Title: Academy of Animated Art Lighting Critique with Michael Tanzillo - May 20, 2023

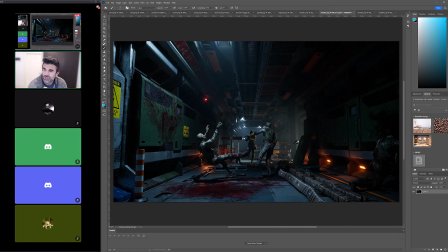And so I feel like either seeing a muzzle flash or like something that like would indicate that this is what's going on, as opposed to like, it kind of feels like soft angelic light hitting them. But that's how I would change that one out.
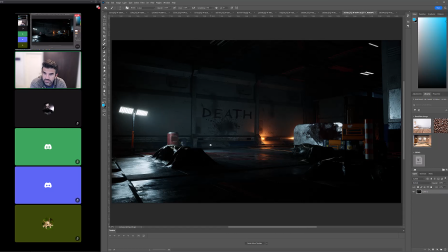This shot I think actually looks really good. Like I love this light. I love all the shaping that's happening over here. The only note that I have on the left-hand side of the screen is just that this is like a tarp over top of something, and it looks like it just blends into the ground. I would just be conscious and make sure that
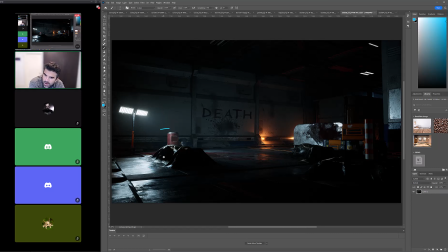it's either the geometry is not penetrating the ground, or that the shaders are different enough that it doesn't feel like one thing, because it just kind of feels like this is growing out of the ground. And then all this stuff over here on the far right looks good. It's just this one wall is getting a little bit too reflective.
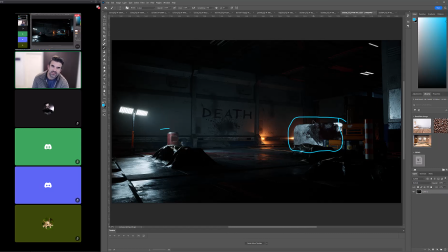I would basically just tone it down overall. And then for the death word in the back, it feels a little bit too perfect. Like everything else feels kind of splattery and beat up. Like the death is very much like very literal. And then I would also push a little more color into it too, if you could.
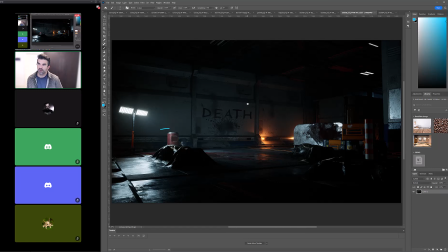So just break it up with a little more patterning, and then get the color in there.
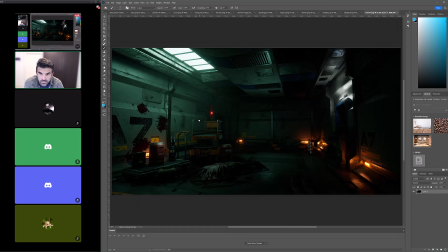And then this shot I think looks really good. So this one's nice because it's like do you see it? We've got the overhead light, but it's like you've allowed it to, like, it doesn't push as far into the scene as this one does.
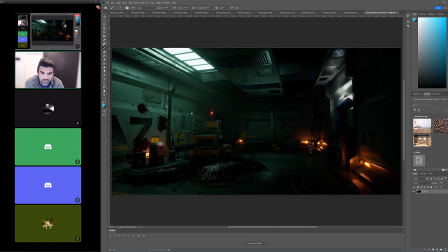And it's creating just like a nice little bit. So I don't really have any notes on this one. So overall, just the notes I said, I think this looks really good. And I just think that I would like to see, if you are going to apply for a gaming company, I'd just like to see a fly through and see how these rooms kind of piece together.
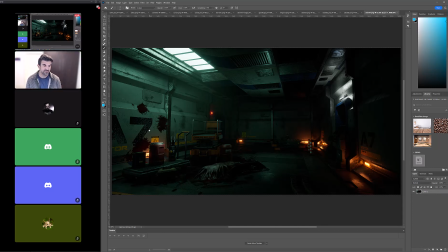I just think it'd be awesome. I think it'd be cool to see. All right, everybody, that's all we have for today and for the rest of the week. So unless there's anything else, I will see you all back. Have a wonderful weekend, and I will see you all next week. Thank you. All right, thank you all. Thank you. All right, be good, everyone. Okay? Talk to you soon.